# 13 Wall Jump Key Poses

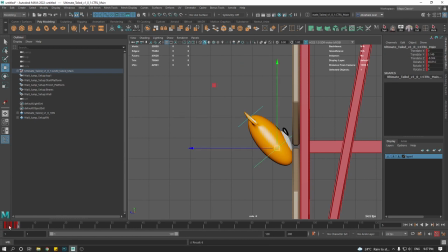248s
So something like this on the first frame. And then on the next frame, I would have like a really, really intense squash. Probably a little bit of, let's say he grips the wall very strongly with his body. That's fine.
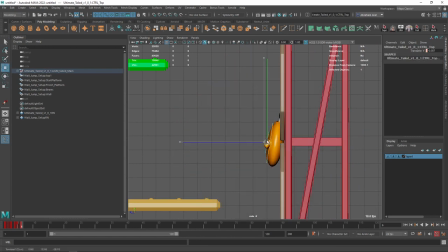261s
So he's going to really, really squash because he's getting ready for the big jump. And then the big jump. So here I would expect to see, again, a very intense stretch. But again, just rotate this guy so that he is facing the upper side.
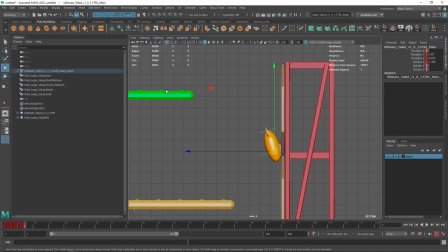275s
So I would expect this arch now to go all the way over here. So we're going to follow this sort of like arc. Now from here, I am going to go again to frame 8. I'm going to move the whole body of the character right here, and he's going to be doing a backflip. So I need to flip this guy.
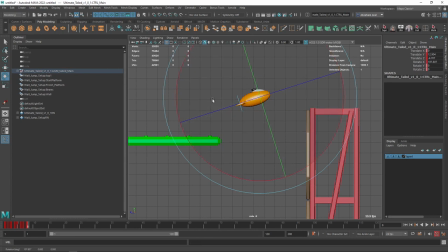291s
I would expect him to be roughly about here. Yes, recovering his basic like shape, But I want him to go from here to a rotation, and then on the next frame, he would continue to move following the arc,
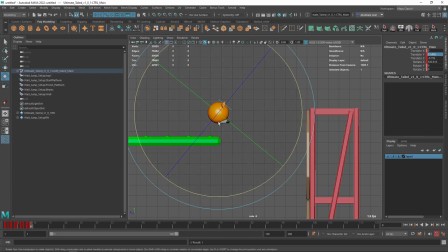307s
complete the rotation. Remember we talked about this on the last video where the rotation is gonna be a complete 360 of this side. That's very, very important. So I would expect him to land right about here with a stretch as well,
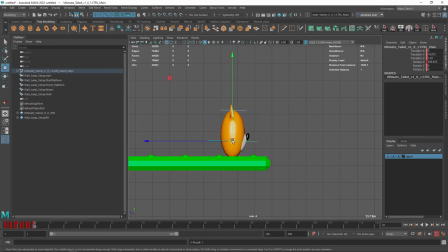322s
and then land on this next pose 10, say right about there, with a 0 on the translation. So now if we take a look at the animation, we got this. If we just like do like a flip book, we got 1, 2, 3, 4, 5, 6, 7, 8, 9, 10.
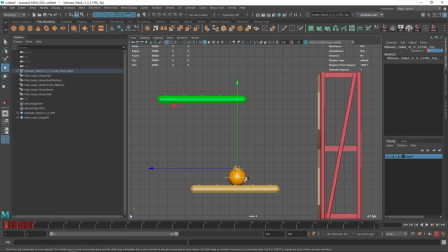340s
He just like lands. Now it's a matter of starting to play with the timing. So remember, what is timing? Timing is how much time it takes for one action to occur. The longer it takes, the slower the action is gonna look. The faster it takes, or the faster it is, the faster, or the less time we have, the faster the action is gonna look.
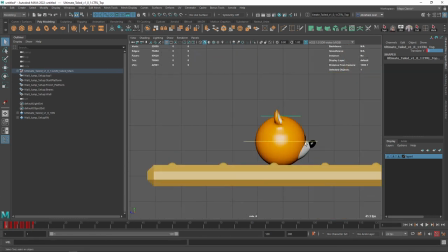359s
So I always ask myself the question: from this first pose to this second pose, sorry, do we want this action to be slow or fast? In this case, I want it to be slow. So I'm just gonna grab both curves, very important, both curves, and I'm just gonna push this to, let's say, frame 15.
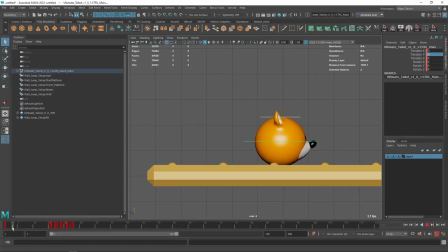378s
So now, whoop, let's talk this again. So now we got, and boom, the jump. Now from this pose to this pose, should it be fast or slow? It should be fast, right? It's like the release of energy. So I always like to have at least one frame, and then if I don't need it, I'll get rid of it later.
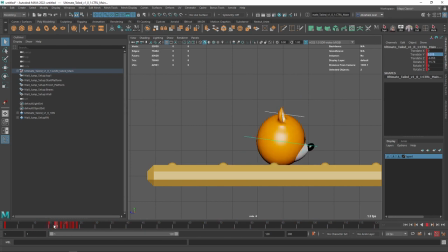396s
So I'm gonna have 1, 2, and 3, just to give it a little bit more transition there, a little bit of an in-between.
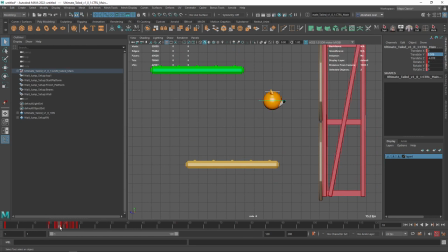403s
Now from this pose, the stretch to the high point, is it a slow or a fast movement? It's fast, but not as fast as just the release of the stretch. So I'm just gonna give it, let's say, like 4 frames. So 1, 2, 3, 4, and then we got the pose. And usually on a jump, you're gonna have the same amount of elements from the high point to the next point.
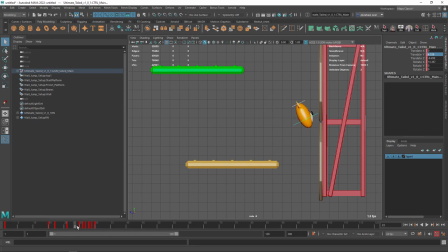422s
So 1, 2, 3, 4, and then pose. So we get boing, jump, lands, and then again, this should be fast. Yeah, probably not even like 1 frame, like very, very fast. And then I am gonna give it a little bit of a pause here, just for the stretchiness factor.
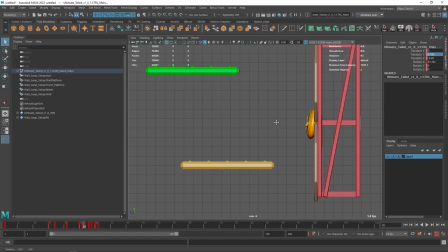442s
So here I am gonna repeat this frame. I want to keep this frame just 1 more frame. So I'm gonna go here, middle mouse click, and just hit S again. And now I have 2 times the same frame. That's gonna give it some sort of like a stop on the whole thing.
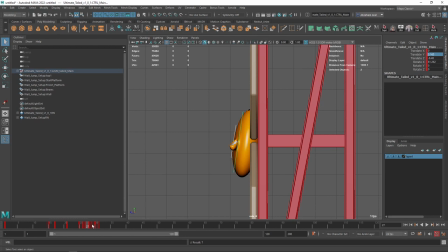456s
It's gonna look like the character is just like breathing for just 1 second, and it's not gonna be like an immediate jump. It's kind of like he's holding to the wall and then he's gonna jump. So now this one is also very fast, that's fine. And then this one, we definitely need a little bit more space, probably like 5 frames or so, because it's a little bit more distance.
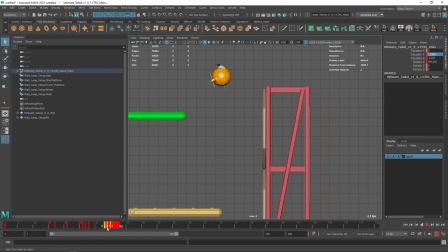474s
So we want this, and then probably the same distance from here to here. Let's lower the amount of polygons so that we can see the frames, so we can see them. So 1, 2, 3, 4, 5, and then the frame, and then 1, 2, 3, 4, 5, and then the frame.